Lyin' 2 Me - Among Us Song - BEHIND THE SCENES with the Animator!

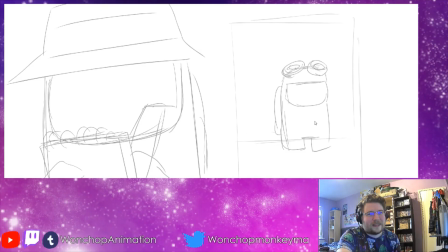8:16 And then this shot was going to be sort of like Goggle looking at him suspiciously, but again, I just decided to recycle stuff for the sake of pacing. And yeah, this is a doodle in the final. And then more dead bodies. Yes, a lot of people on doing sort of like, how are they skipping voting too much? Well, they're nice people, okay? They like to believe in the good of society.
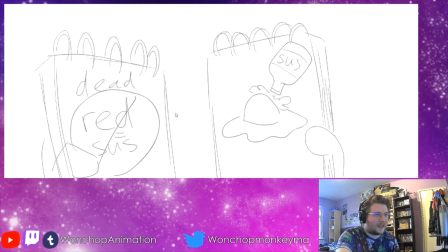8:43 This one was going to be him holding 2 notebooks, but again, I took that out just to make the animation simpler. Dead egg redemption. I do regret not remembering that I put sussy side up. That's a good pun, and I just put sus. Like the dumbass I am.
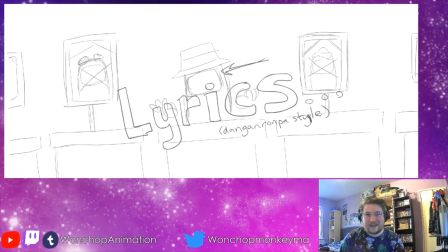9:01 And yes, indeed, you weren't crazy. There is indeed a Danganronpa reference at 2:16.
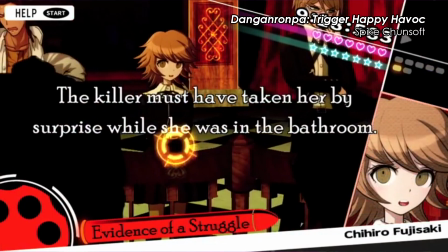9:08 And this is very much my own reference. I don't think CG5 knew any of the references I was putting into this going into it.
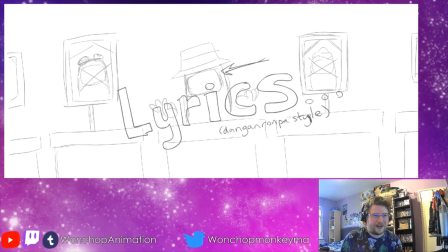9:17 And I just felt like this was a good way to work in that freestyle rap and stuff. And funnily enough, I did manage to find that the font they use in the English version of the first 2 Danganronpa games is actually a default Windows font called Poor Richard.
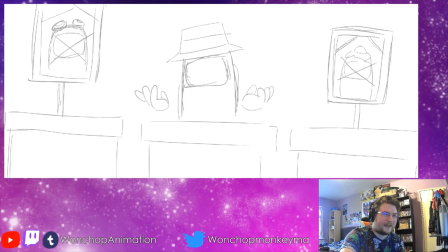9:34 Yeah, that's pretty neat. And yeah, the lyrics just fly by. And she's like, She's like, And here, this is what we call being too lazy to put on a whole bunch of shots in the animatic to save time.
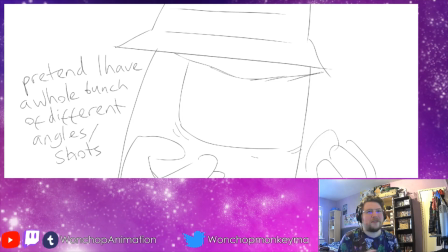9:49 And I was kind of unsure how to go about this scene towards the end of production, but then I just realized I could just take all the assets I've been using so far in the
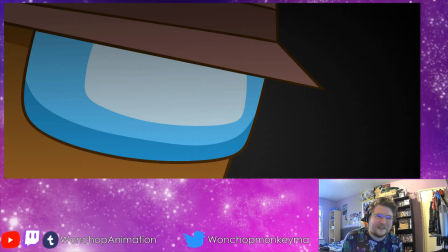10:00 animation and just placing them in different things and just have a little pulsing background to make it a
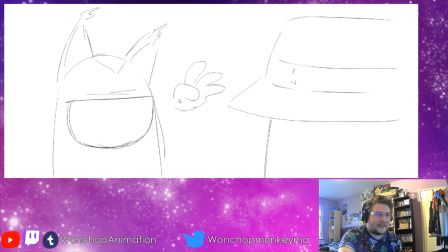10:06 bit more intense.
Back off!
And yeah, sort of like, she's a bit sort of like, oh, that's pretty sus. In the final, I made it a bit more that she felt betrayed and stuff, and that leads to Pink accusing him. Oh yeah, I forgot to mention back then that the in one of the shots, I accidentally misaligned it,
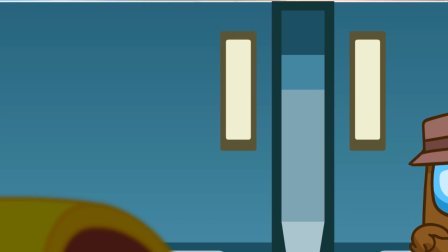10:29 so there's like a white bar at the top of the screen, and I always miss those,
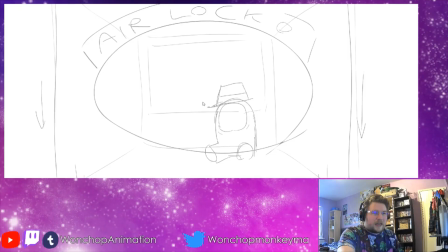10:33 and they're a pain in the ass. But yeah. Guy in the vault, this goes as planned, and then I totally screwed up the 180 rule on this one because she's looking to the right but Gens gets attacked from the left. Yep, it was Pink all along. Oh no. She gets attacked, he gets free, and she's like, man.
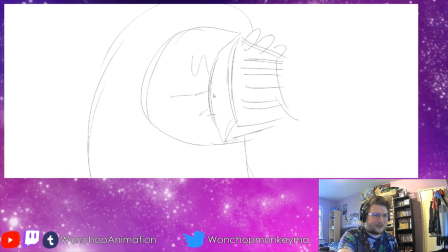10:52 Yeah, a bit of frame by frame animation there just to show off, which was made a bit harder, but because I decided to make her crack a visor. And then I throw pages, and then I drew a bunch of doodles on there just to show off.
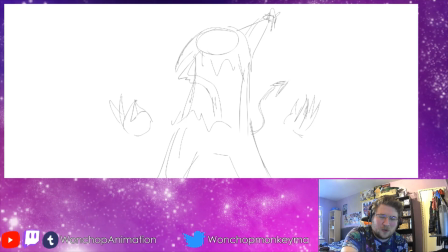11:08 Yeah, and for this bit, I decided to use Adobe Animate's paintbrush tool,
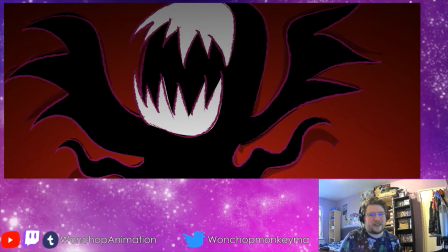11:14 which is kind of like you draw lines and they do a preset brush layout, which makes some interesting effects, don't get me wrong,
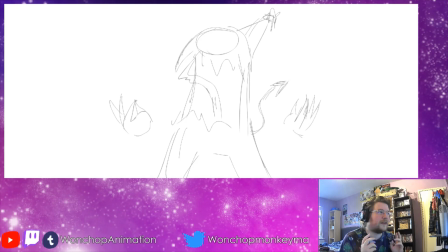11:23 but it's so damn finicky when you're drawing over a stylus because sometimes it just decides to keep on drawing the line until you take your stylus like 50 feet away from the screen. Yeah, that is annoying when you're trying to frame by frame things, but it's a good effect to use,
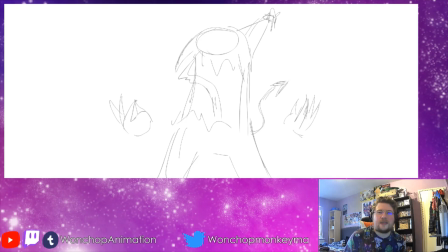11:39 and that's what I also use for sort of like the scribbles on the doodle pad, the cigarettes animation, which again I took from Asta Movie 13, and the bit where she attacks with the knife, and she go bye-bye. There's the good old turtle ship,
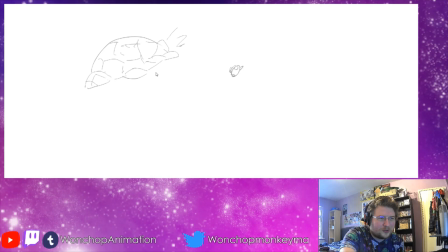11:55 which is pretty much the only asset I used from Show Yourself aside from the stars in the background. She go bye-bye. After that, there's just the blank still, which would have icons in it, except for some reason, because of the aspect ratio we decided to go with, the super widescreen, it doesn't let you put on the end cards, which is a bit of annoying, because that's where I assume most of the people go to find the subscribers, because like, what's the description, eh?